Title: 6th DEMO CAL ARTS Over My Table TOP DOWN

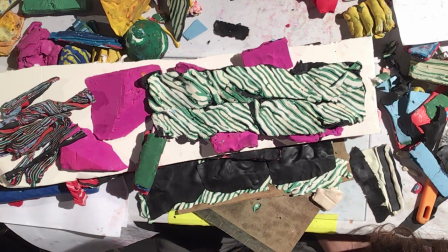(0:00)
It may already be. It has started it? Yeah. And we're videotaping. All right. Woo-hoo. Okay, well,
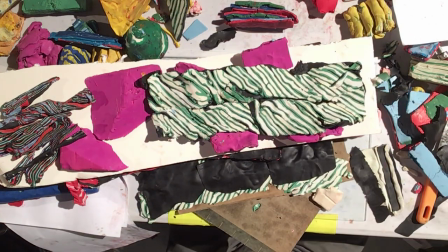(0:11)
great. I mean, what we'll do is zoom in on that from a tiny little image and
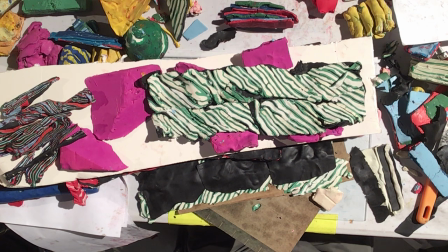(0:17)
wait 5 years for AI to catch up so it can be re-resed up.
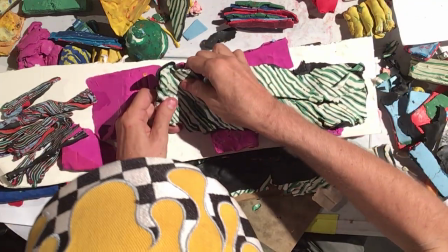(0:21)
And all right, so the teeth are going down into this cradle.
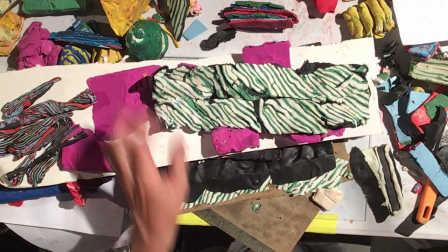(0:26)
And I want you to say, imagine I'm cutting this way, chop, chop, chop, chop.
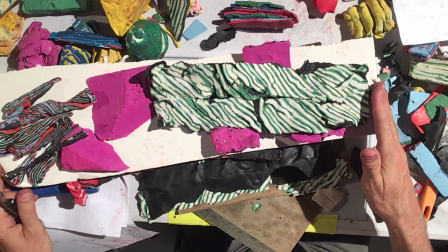(0:31)
This is the beginning, this is the end of the block, right? I'm laying it out now. It's going to eventually end up over there.
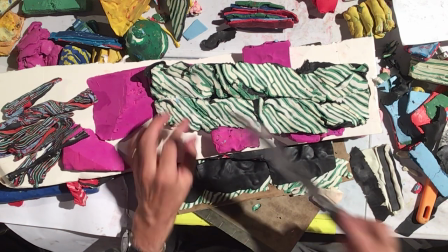(0:36)
I want you to know that I want the smile to go back and forth and rock.
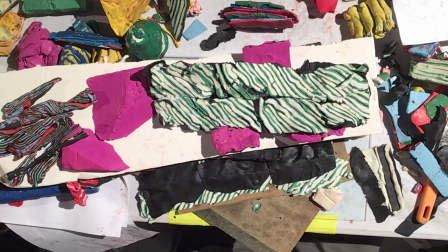(0:41)
And as the smile is rocking, then I want his eyes to also grow and shrink and grow and shrink. So that's about what I'm about to make. You know where it's headed.
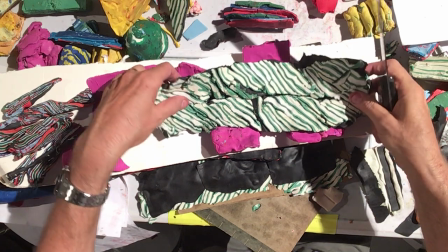(0:50)
Now, in the calculation here, to cut it like straight is probably correct.
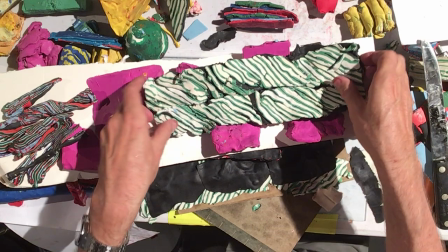(0:57)
But since I want it to swing,
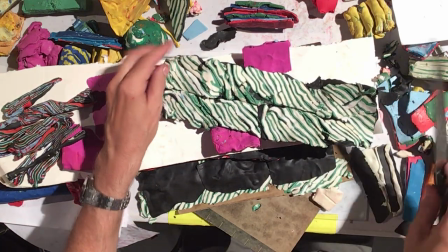(1:00)
I'm making different choices all of a sudden. You see now the angle of the cut is really fast, just by that little thing.
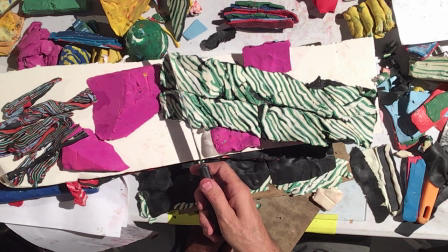(1:06)
Every action has a different motion result every time.
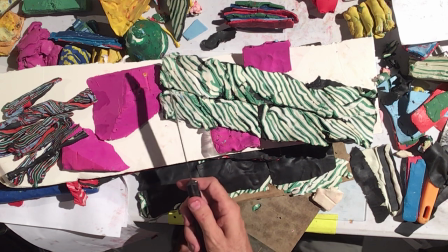(1:10)
So you always have to be thinking, I want this objective, uh-oh, I've distorted this other objective.
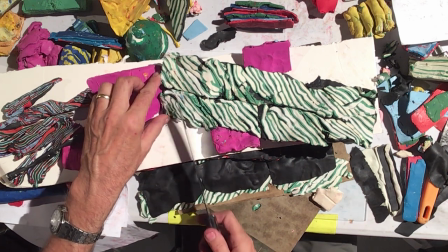(1:15)
Or is that the right one I want? So here, the teeth are going to be very fat, and they're going to be moving on really quickly, because it's such a shallow cut.
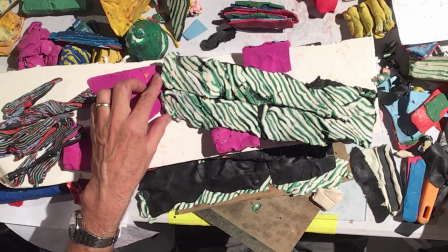(1:23)
Does that make sense? Okay. I'm not sure how I'm going to solve that yet.
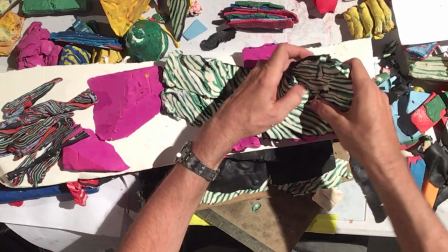(1:29)
I'm going to go right to getting my basic blocking, which I want his mouth to swing from one side to another and back again.
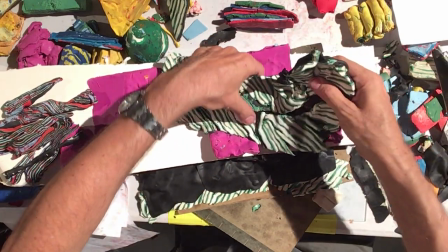(1:38)
So there's actually a lot to do here to mangle.
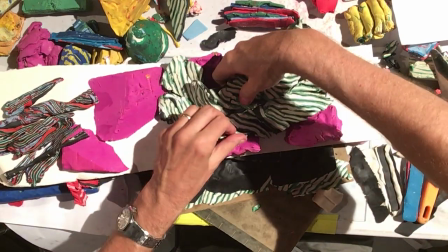(1:43)
This is just sheer mangling. You're taking a kind of semi-fillet fish
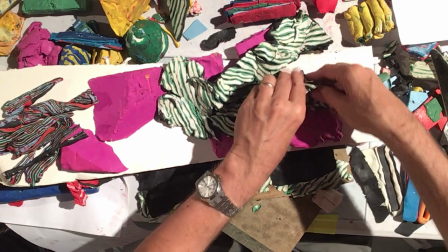(1:50)
skeleton and trying to give it a basic back and forth flow shape.
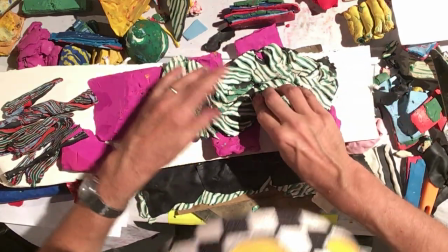(1:57)
All right, and what this is doing, if this were to be animated, that it stalls out right here.
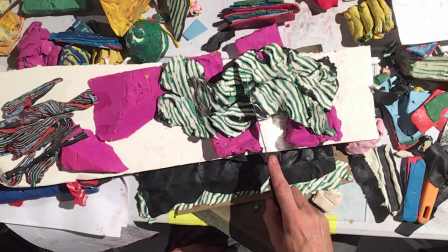(2:04)
Do you see that? Like in here? Yeah. It's stalling out because the time flow is now linear to the angle of the cut.
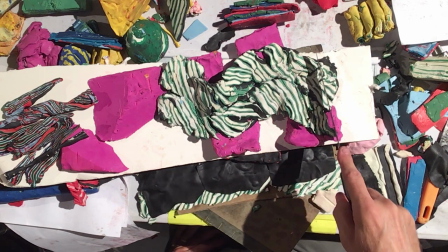(2:11)
It's not, here it's wicked fast and here it's wicked fast. Right? Got it?
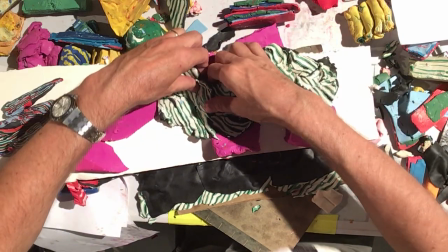(2:19)
The reason, I mean,
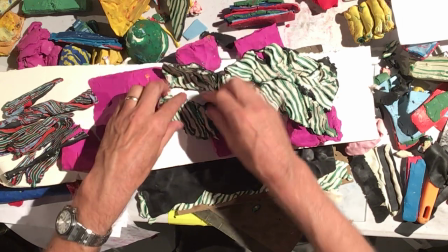(2:22)
what I can do is try to like shape it so it's kicking up that direction, and here I can shape it.
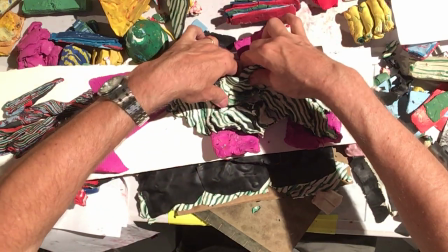(2:29)
So I'm just going in and trying to make it more like what I wanted, even though I've got distortion everywhere, and it's going to not be perfect.
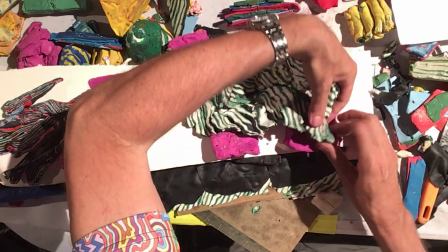(2:36)
Again, that's why you choose subject matter, that it can allow you to be imperfect. So watch what I'm trying to do.
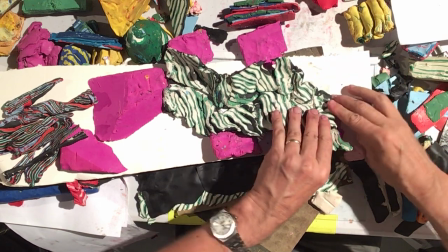(2:42)
I'm trying to actually both get it up to this side as a character and get the time flow a little less radical, so the teeth aren't as wide.
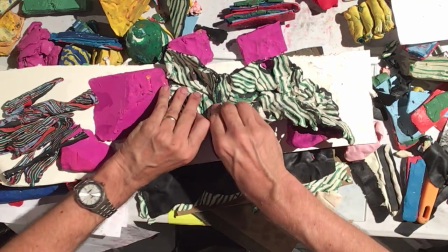(2:52)
There. And I have the concavities working there.
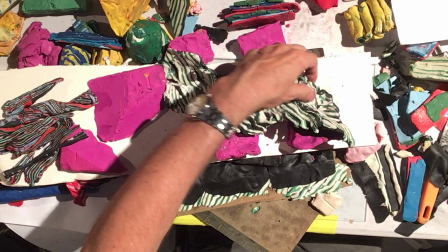(2:58)
We have all of our, where's our, yeah, I'm ready for the crowdsourcing.
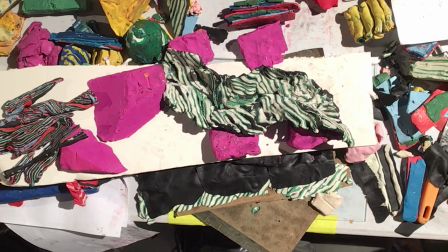(3:04)
You want to bring it right here? Okay. Great.
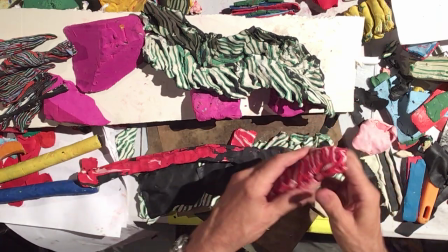(3:14)
I have one last little thing, and that is this is going to be the lips.
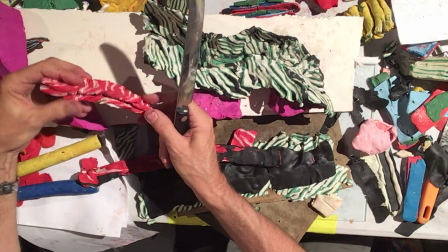(3:23)
There ain't going to be much. I've already pre-made these on a stripe. I've already pushed them out.
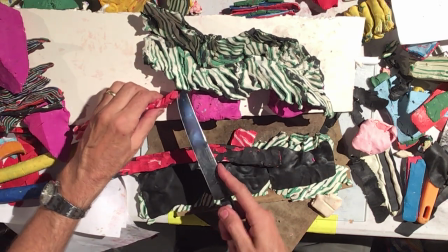(3:31)
I just want to have the thinnest
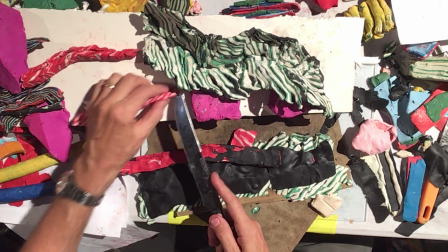(3:36)
effect at the bottom of the mouth, that's some kind of animation that is the highlight.
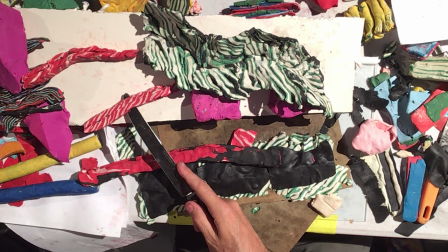(3:44)
You know, lips have grooves in them, right? Or cartoon lips, at least like chapped lips.
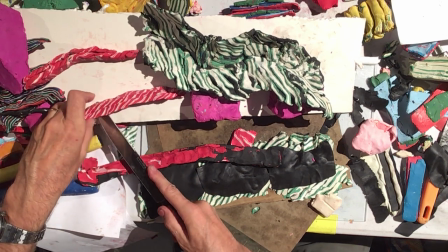(3:49)
If you were to cartoon chapped lips, you can see the highlight. And this is all gloss.
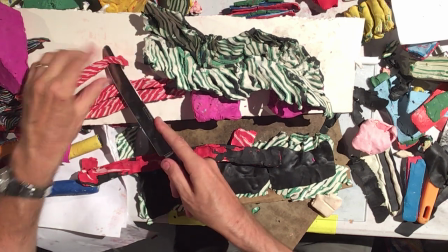(3:55)
This isn't highlight. I mean, this is all highlight, no shadow, or very little. And then I'm going to extrude it like by hand.
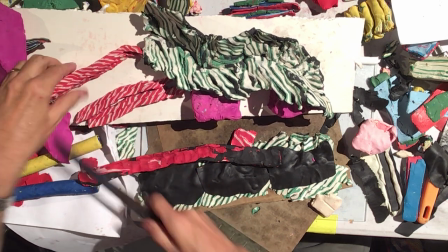(4:03)
I'm just trying to get the suggestion that he has an upper lip and a lower lip.